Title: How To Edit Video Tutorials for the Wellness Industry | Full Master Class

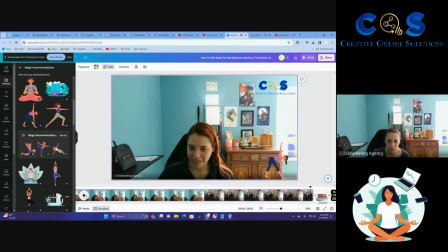[30:09]
All right, so
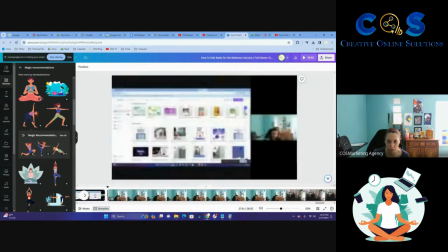[30:14]
let's make a transition maybe here, splitting the page, and we're going to add in that subscribe there.
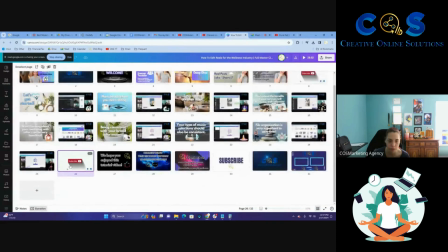[30:23]
So actually we're going to do this, go in grid mode, and then we're going to go before this, and boom.
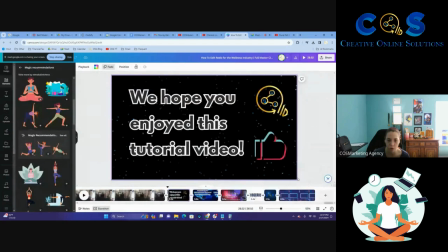[30:29]
All right, so we're going to say, we hope you enjoyed the tutorial. Awesome, cool.
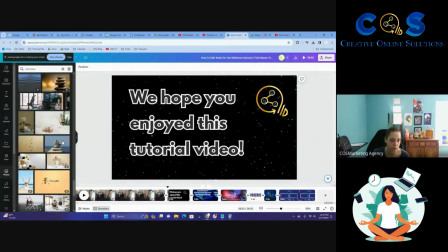[30:34]
We need a different background because it's too dark. We need something that is more flowy and wellness and relaxing vibes.
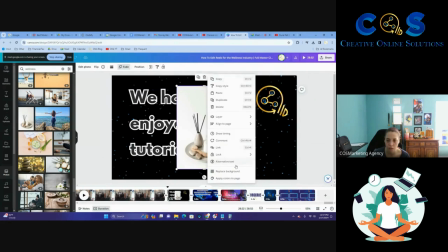[30:41]
All right,
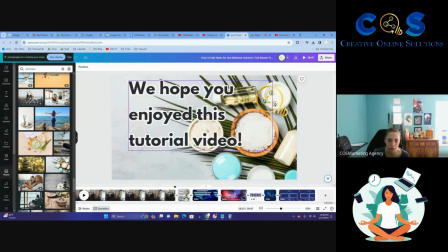[30:47]
So this I think would work better. I want something with less things in it.
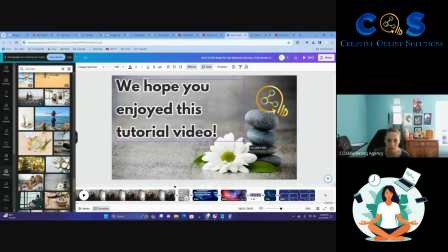[30:55]
There we go. So it's not covering the flower. Let's get ourselves another element.
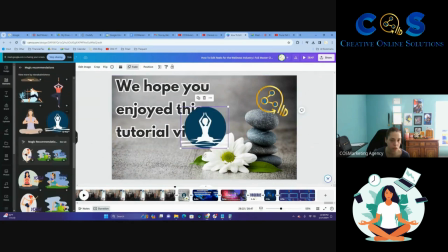[31:04]
Let's do, can I change the color? Nope, I can't. Oh, I can change the color.
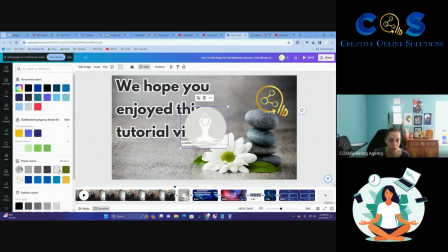[31:09]
I'm going to change the color to not gray, maybe blue.
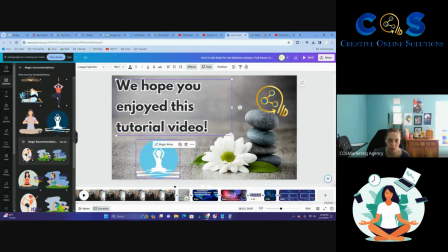[31:17]
That's nice. So we're going to make this a little bit smaller. And we're going to make this bigger. I think that's good.
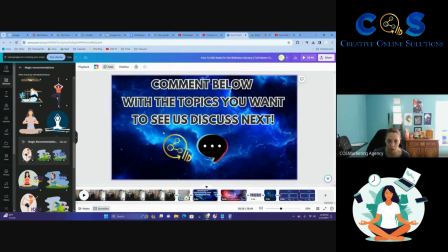[31:27]
Not a long enough time in the slide. Okay. Comment below if anything you want to see next.
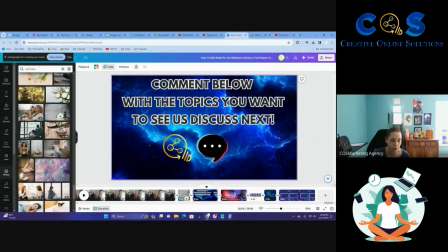[31:32]
If you want to keep that. Always ask for comments. Same thing as a subscribe request.
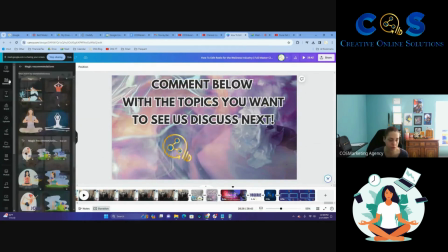[31:40]
You have to ask for engagement. You can't expect people to do it without you telling them to. It's just how it goes. All right, we're going to do that. That's pretty cool. Keeps with the colors and the good vibes of this video. We're going to make that longer.
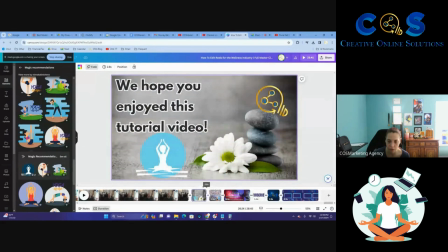[31:56]
We're going to make that longer. We're going to check slide length because we want it to be like not too short, not too long, right?
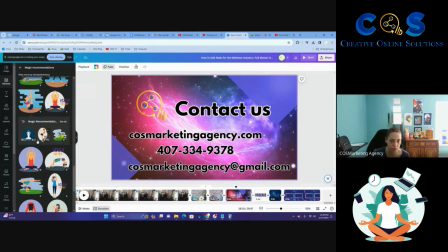[32:03]
All right. Contact us. Here's our contact information. I'm fine with using that as is.
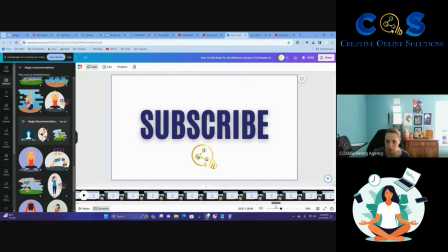[32:11]
This can be a little bit longer. Okay. And then I'm going to go back to the text transitions.
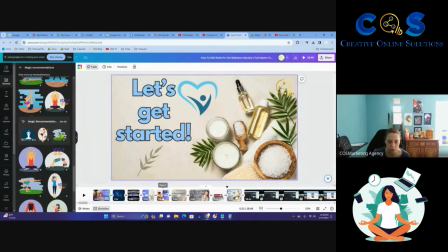[32:22]
I want to check out all of these. So that's good. That's good. That's good.
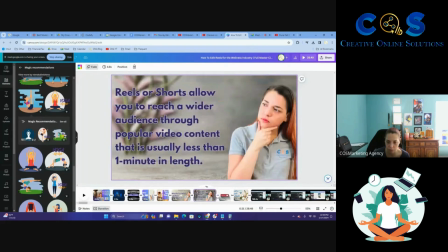[32:27]
This could be a little bit longer. This could be a little bit longer. That could be a little bit longer.
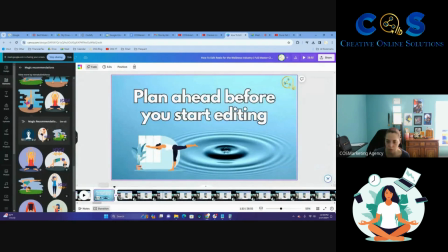[32:34]
This could be a little bit longer. Maybe not 5 seconds, but yeah, that's fine.
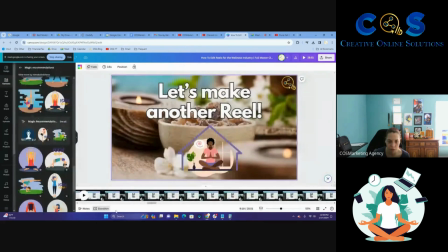[32:41]
We're going to make this a little bit longer.
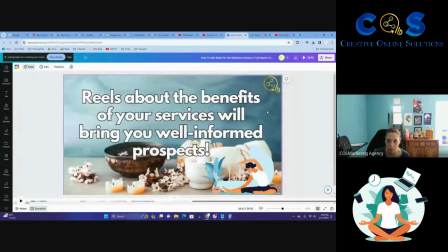[32:45]
We're going to go here, double click, make that a little bit longer.
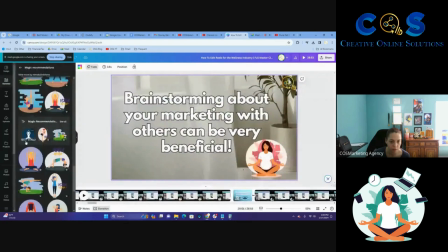[32:51]
Maybe you could read it in 3 seconds, but you know, if not, I don't want you to say, oh, it's scrolling too quick, and then you have to pause a million times.
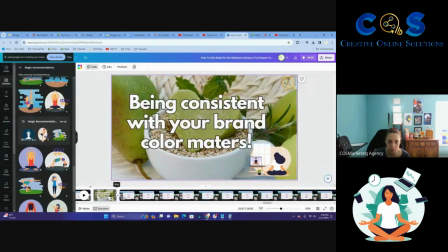[33:00]
That can get frustrating. I can tell you that from experience, watching God knows how many videos throughout the years.
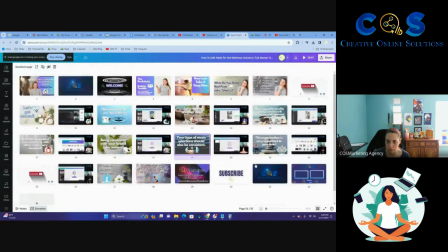[33:06]
I'm going to make these slides a little bit longer. Anything that I see that might need some length added to it, I'm going to do that now. Well, I could have done that while I had it set up initially,
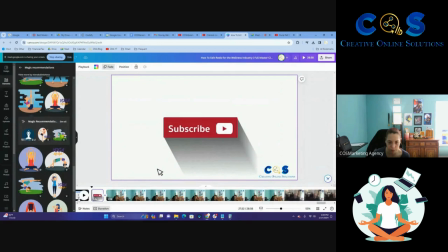[33:22]
but that quite honestly slipped my mind. I did try a little bit longer.
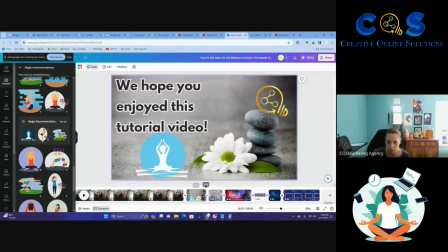[33:29]
And then let's look at these. That can be a little bit longer. This can be a little bit longer.
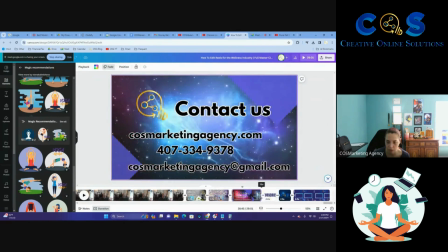[33:35]
This is fine. Being a little bit longer.
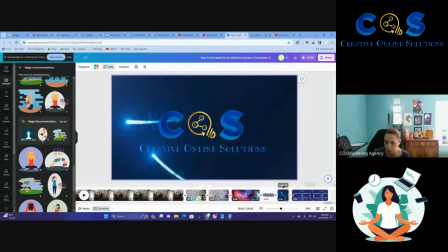[33:47]
Okay. Subscribe. Outro. End screen.
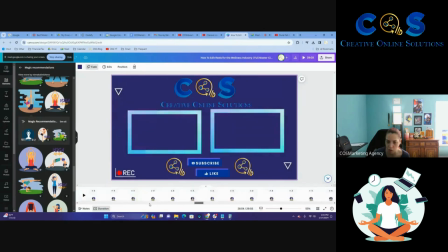[33:52]
We're going to make the end screen just a little bit longer. And we have basically a 30-minute video that we edited in next to no time.
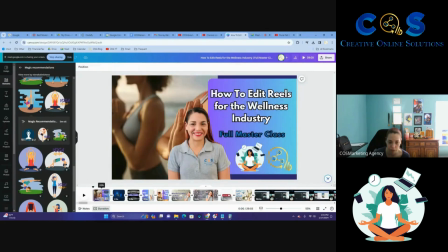[33:59]
I mean, this was super quick. 4 seconds is good with this. Okay. So we're going to hit share, download, and download again as an MP4.